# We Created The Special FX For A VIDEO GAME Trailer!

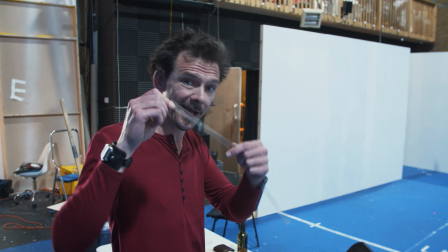(4:04)
If you've got a light that's a bit too pink or something like that, you could throw a plus green,
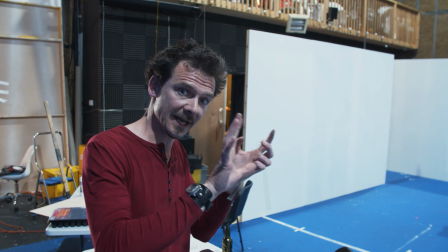(4:09)
either quarter or eighth or whatever, over the top of it to try and get it back to a daylight or whatever it is you're trying to match to.
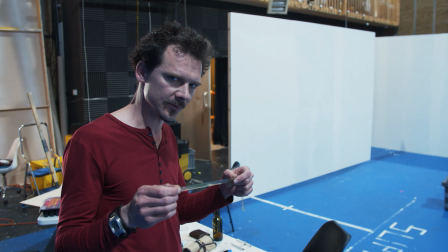(4:17)
But actually for this it's really great because it's really subtle, so it's going to give us some variation in the floors,
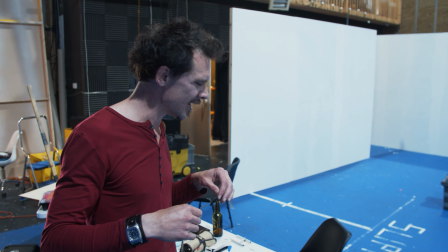(4:23)
in the lights of each floor on the building, but it's not going to be like crazy different.
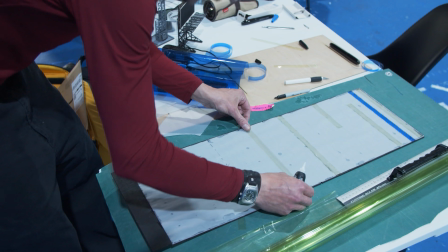(4:28)
It's more like on this floor they just use a different kind of bulb that's a slightly different color temperature.
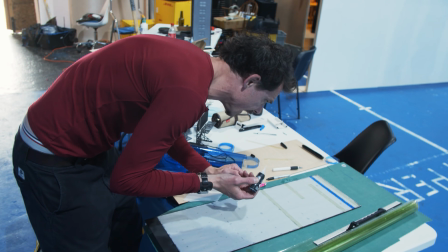(4:33)
So I started out using one kind of super glue,
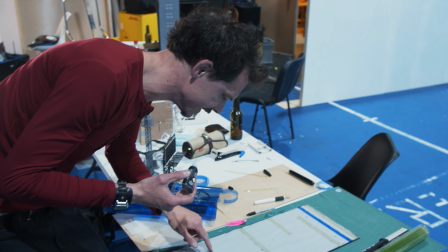(4:37)
which was kind of like water, and that's why we've got these kind of blobs that sort of spread on the trace quite a bit.
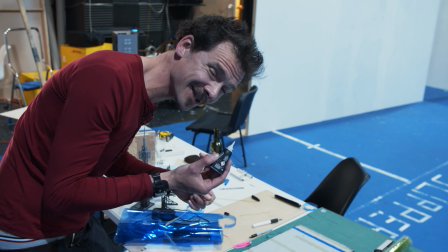(4:42)
We've now got some of this stuff, which is more like a gel. And that's actually working really well because it means I can really create quite an accurate bead,
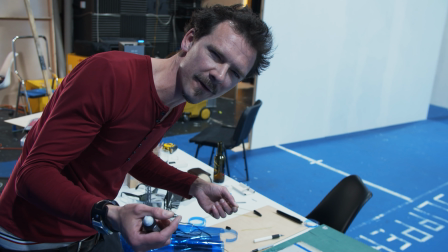(4:51)
and it just remains there and actually quite visible because it's a little bit three-dimensional.
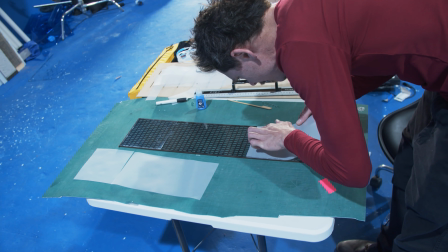(4:55)
You can sort of see the light and shadow of it, so it's actually easier to see as well.
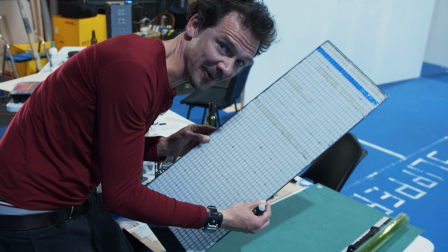(5:00)
Speaking of easy to see, I should be using a light box to put this stuff on, because trying to see
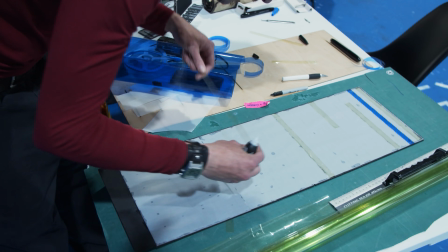(5:06)
the lines through essentially darkness is, yeah, it's tricky. But hey, it's all part of the fun, right, kids?
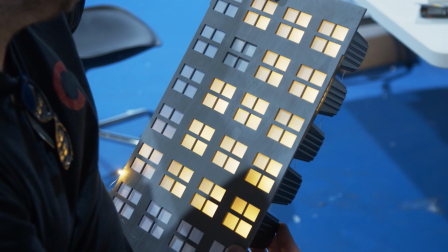(5:15)
To get the most out of our budget, the second has been designed with different styles of windows on adjacent sides, so we're actually getting 2 buildings in one.
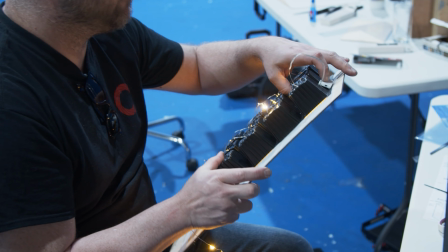(5:22)
This will be internally lit with fairy lights, and we've designed it so that each set of windows are in fact the same size as seed tray pots you can get for germinating seeds.
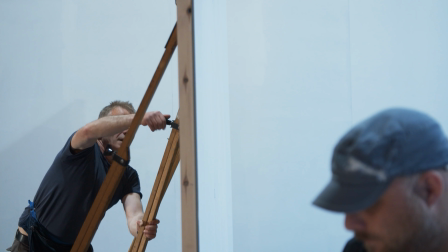(5:30)
This way, each set of windows can be isolated from the others, and we'll be using flash bulbs to light them up as though there are explosions going off inside.
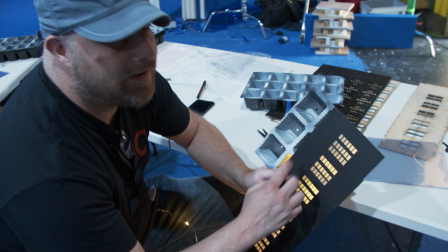(5:40)
Just want to give an impression of some light coming from behind the window, with some,
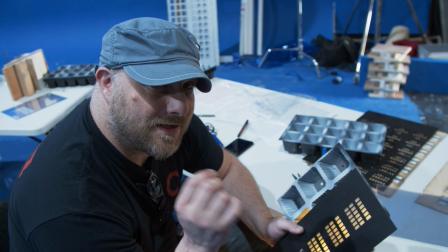(5:46)
ideally with a bit of depth behind it, so the light isn't right up against the window.
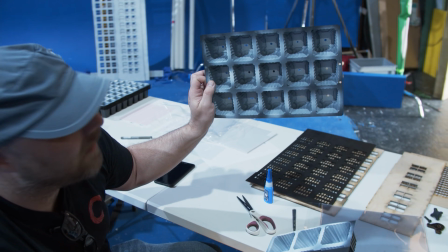(5:50)
And these planter containers work brilliantly because they're already partitioned, very lightweight, have a hole in them already,
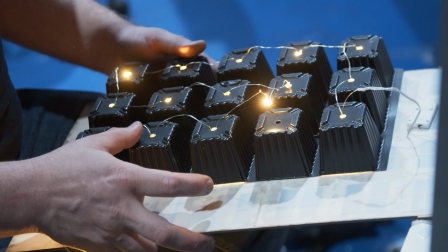(5:58)
so we can just rig some very low power battery LED fairy lights, and with a bit of diffusion work quite well for our windows.
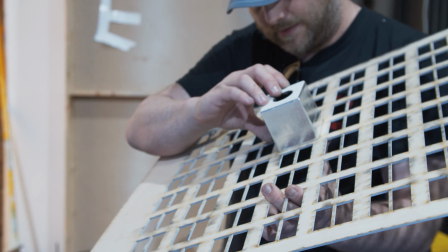(6:07)
The third is our hero building, which will be rigging with mini pyro charges to give those big impressive fireballs.
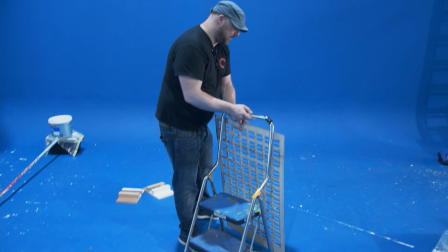(6:13)
For these, JP's created bespoke charge boxes which he mounts to some of the windows. The
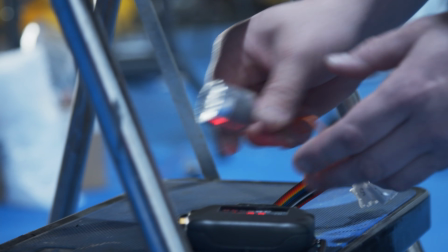(6:18)
charges can then be inserted into the back with a magnetic attachment system to hold them in place,
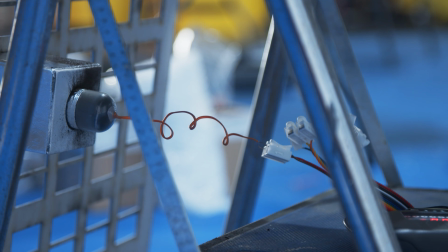(6:22)
making it easy to replace the charges when we're shooting. We try some test charges to check everything's working as it should and that our explosions are scale accurate.
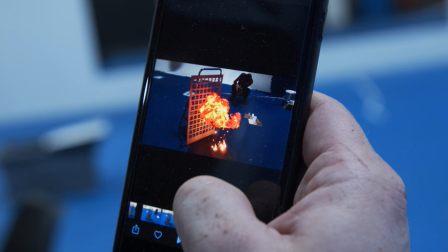(6:35)
3, 2, 1. Phones are so ridiculous now that we just use that to shoot our 120 frame tests.
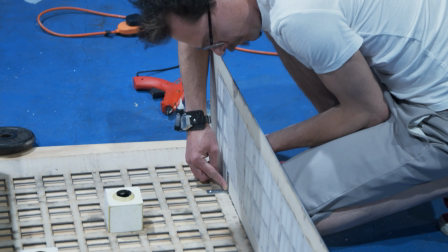(6:43)
We then assemble the buildings, and I reinforce the corners and add thick applied bases to give them strength and weight.
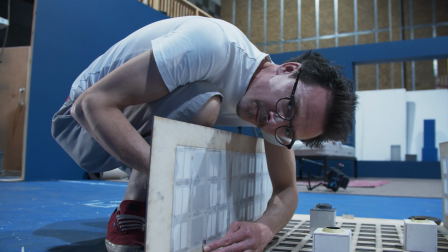(6:49)
Yeah, almost for the same reason that I love wood, I find it incredibly frustrating as well,
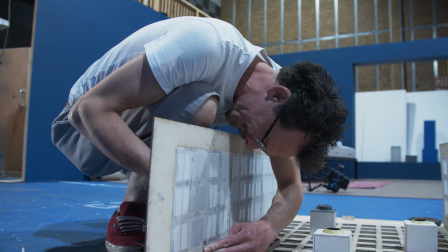(6:53)
which is that it's so flexible, so you can sort of bend it to your will when you need to,
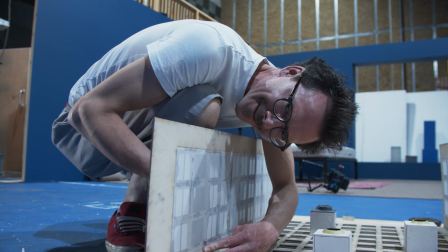(6:59)
but also it kind of has a will of its own and likes to bend in other ways that you don't want.
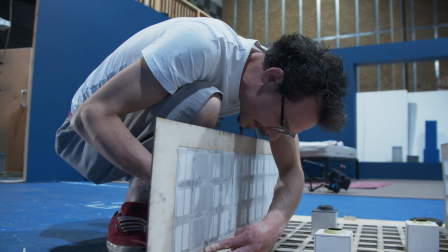(7:04)
Because we've added some fire retardant spray to this, and it's naturally porous, so it sort of absorbed that and then bent itself.
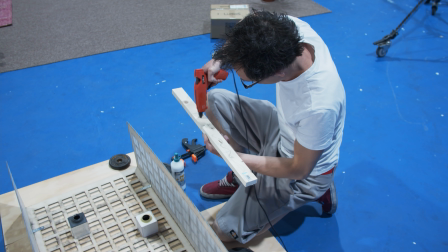(7:12)
So we're kind of using all of these fixing methods to straighten it out again.
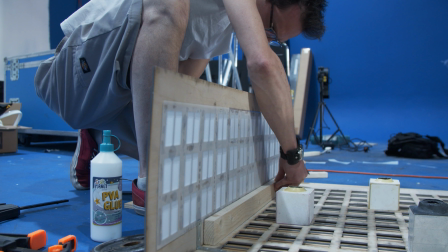(7:17)
We're going to be shooting these in passes, so we need to be sure they're not going to move between takes.
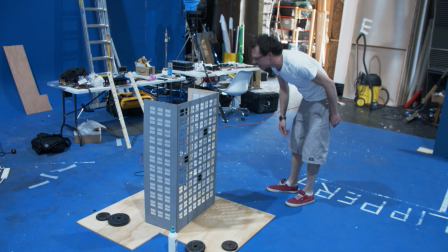(7:24)
Yeah, so that looks pretty square on these front sides. A little bit bent on the backs, which is why.
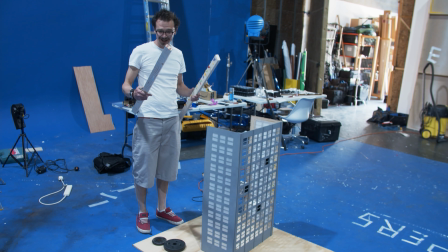(7:31)
Cut these. I don't even know why these are covered in so many staples and bits of paper.
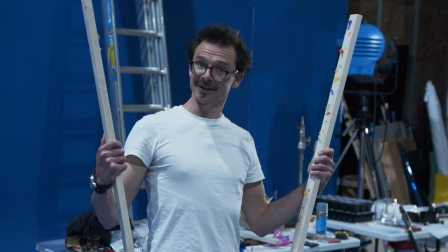(7:40)
Recycle and reuse.
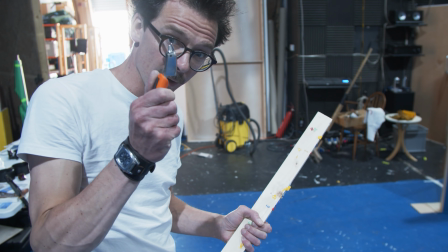(7:43)
Don't ever pull staples out of anything with anything other than one of these, which is, designed to do exactly that.
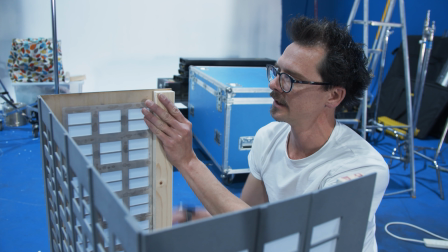(7:53)
What I've done is just cut these just that little bit short, the idea being we can then sit our rooftop in there and it's actually slightly recessed.
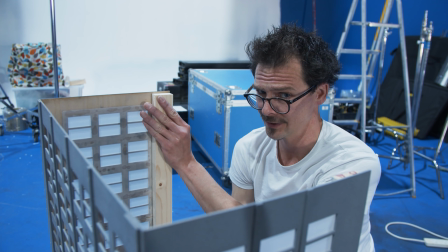(8:02)
Because, you'd have a ledge at the top of a skyscraper, right?
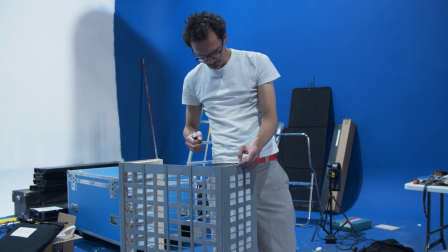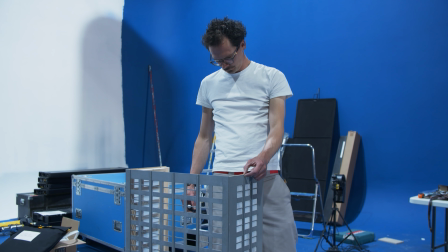(8:12)
Watching glue dry?